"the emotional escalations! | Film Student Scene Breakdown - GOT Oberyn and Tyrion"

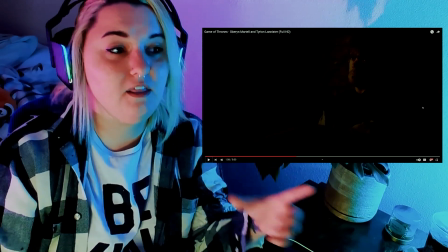[8:20]
So that in itself is its own point of escalation. The fact that they met at one point is an escalation.
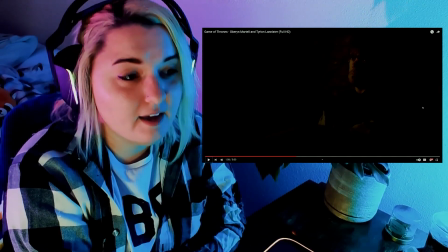[8:26]
And then we chip away even further, and it's revealed then that it actually happened when Tyrion was a baby.
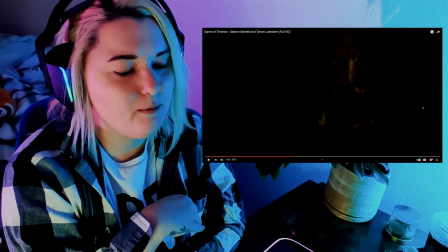[8:34]
So you can kind of understand what we mean by points of escalation and sort of gradually
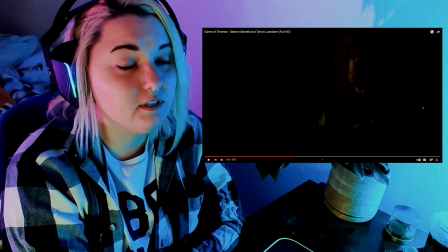[8:42]
building tension,
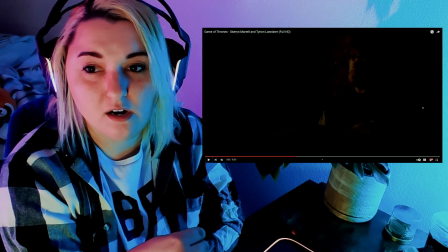[8:43]
and how it is more engaging to us as an audience to be slowly revealing the information in this way.
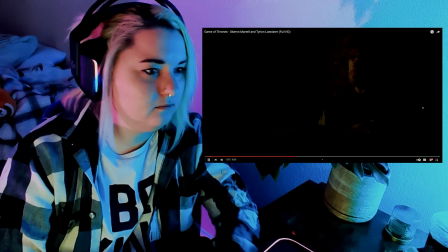[8:52]
So we'll keep going.
My first time away from Dorne, I didn't like anything about the rock.
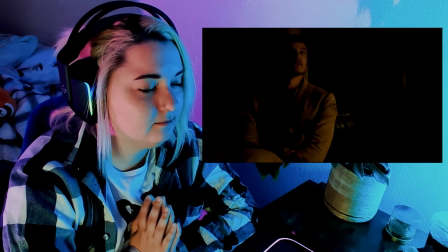[9:01] Not the food, not the weather, not your accents, nothing.
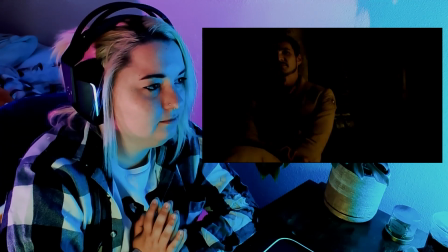[9:08] But the biggest disappointment, you.
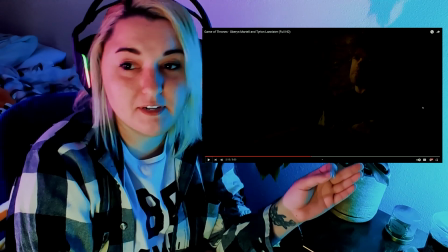[9:14]
Okay, so that obviously is another point of escalation.
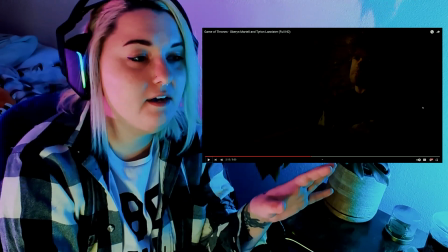[9:20]
It's increasing the emotional tension. One thing about how the structure works
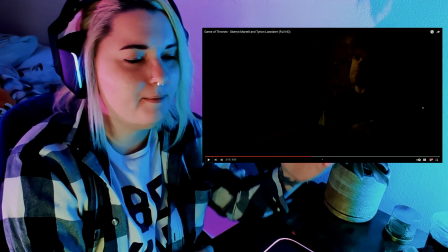[9:28]
is that it's not going to be a straight line going up.
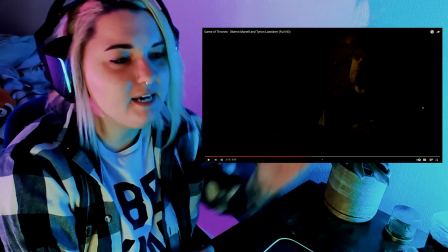[9:32]
It's kind of like there's peaks and valleys when it comes to these escalation points.
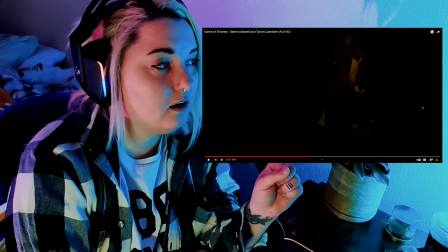[9:37]
And I would say this is kind of like a little bit of a valley for Tyrion, because it stings, right?
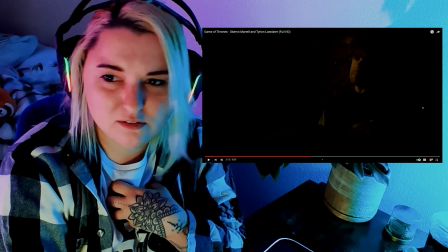[9:45]
It stings to be told that to your face that you're a disappointment.
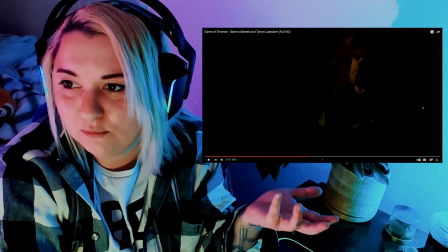[9:50]
I'm sure it's something he's maybe used to, giving that what his family is like, but it's still to be told that to your face.
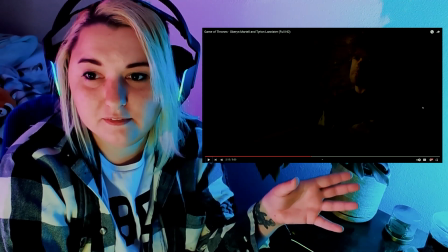[9:58]
He kind of like pushes it off sarcastically in Tyrion fashion,
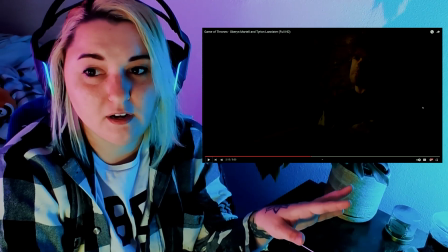[10:04]
but it's still, I think, kind of more of a valley for Tyrion.
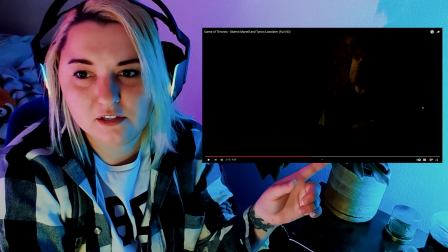[10:09]
But that's I would say, a big escalation point there. Specifically, it's an emotional escalation.
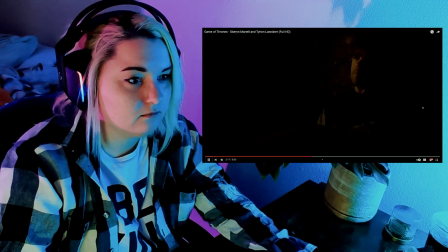[10:18] You and my family have more in common than you might admit.
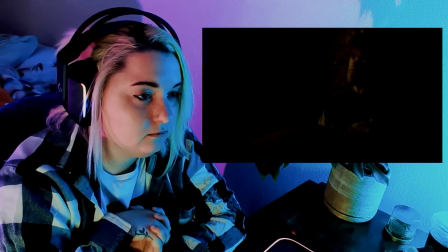[10:21] The whole way from Dorne, all anyone talked about was the monster that had been born to Tywin Lannister.
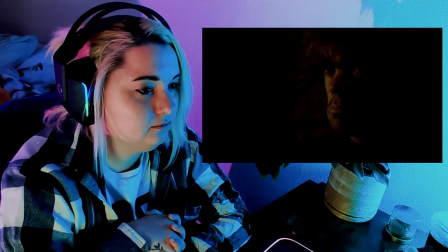[10:30] A head twice the size of his body, a tail between his legs, claws, one red eye.
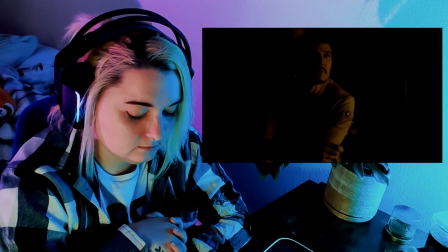[10:36] The privates of both a girl and a boy. That would have made things so much easier.
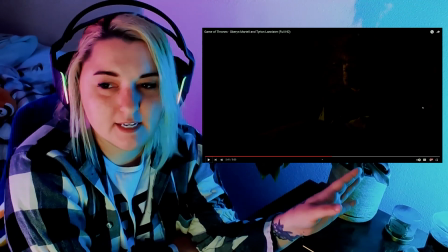[10:42] When we met your sister, she promised she...
So basically, I would say that whole little section there is its own point of escalation.
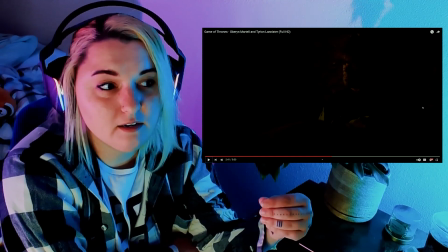[10:50]
Oberyn describing specifically,
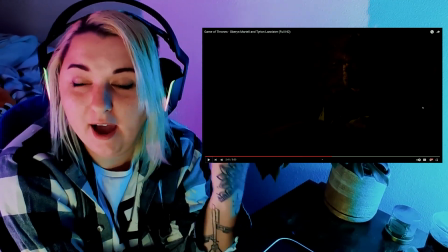[10:53]
he's pulling from a memory of specifically how baby Tyrion was described to him as a monster.
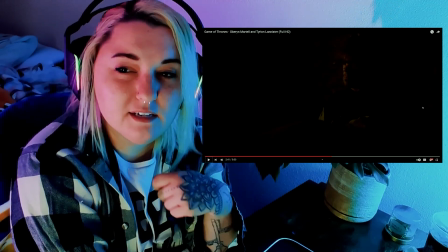[11:01]
And this is, again, raising the emotional tension, because it's obviously very hard to hear.
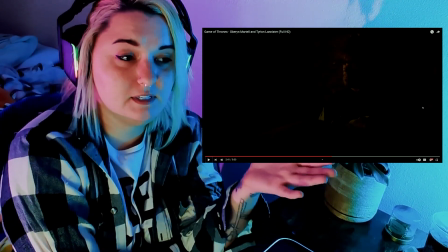[11:09]
If you put yourself in Tyrion's position, we are, as an audience, meant to empathize with him.
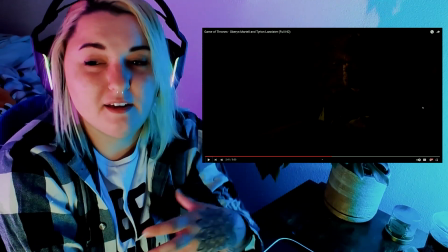[11:15]
This is sort of raising that emotional tension even further.
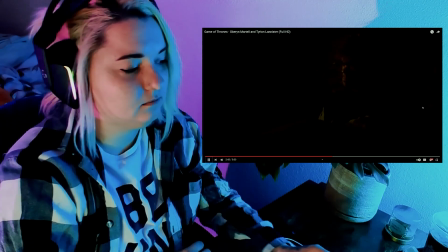[11:20]
So yeah, let's keep going.
She would show you to us. Every day we would ask, every day she would say, soon.
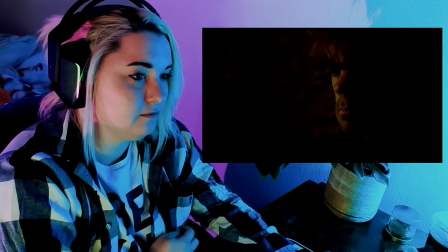[11:30] Then she and your brother took us to your nursery and she unveiled the freak.
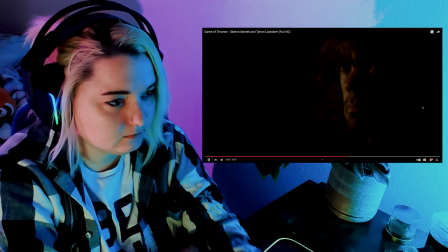[11:42] Your head was a bit large, your arms and legs were a bit small, but no claw.
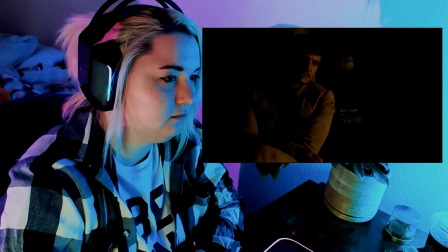[11:47] No red eye, no tail between your legs, just a tiny pink cock.
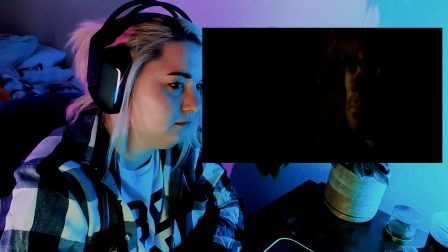[11:53] We didn't try to hide our disappointment. That's not a monster, I told Cersei.
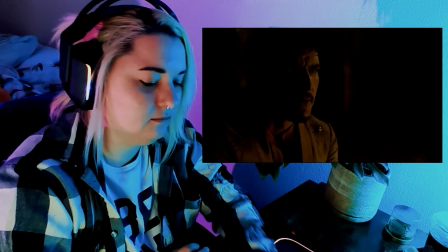[11:59] That's just a baby.
So I absolutely love this part.
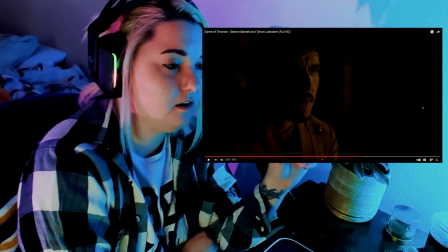[12:04]
This is also another one of those like escalation points,
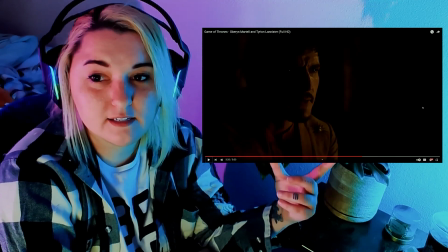[12:09]
because what this is telling us is that Oberyn,
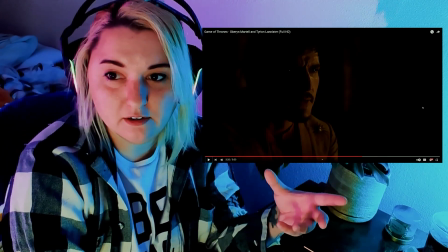[12:14]
when he looked at baby Tyrion, he did not see a monster. He just saw a baby.
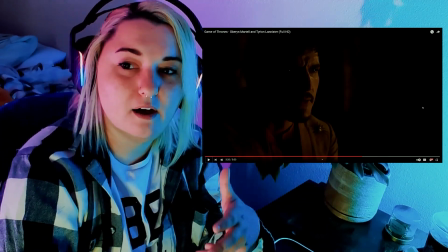[12:19]
We're getting information about a character who is not even a part of this scene.
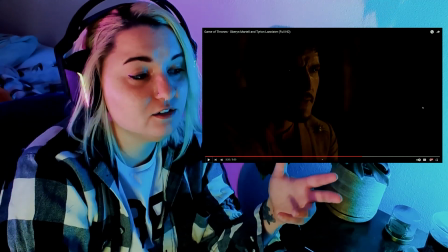[12:25]
Cersei saw a monster.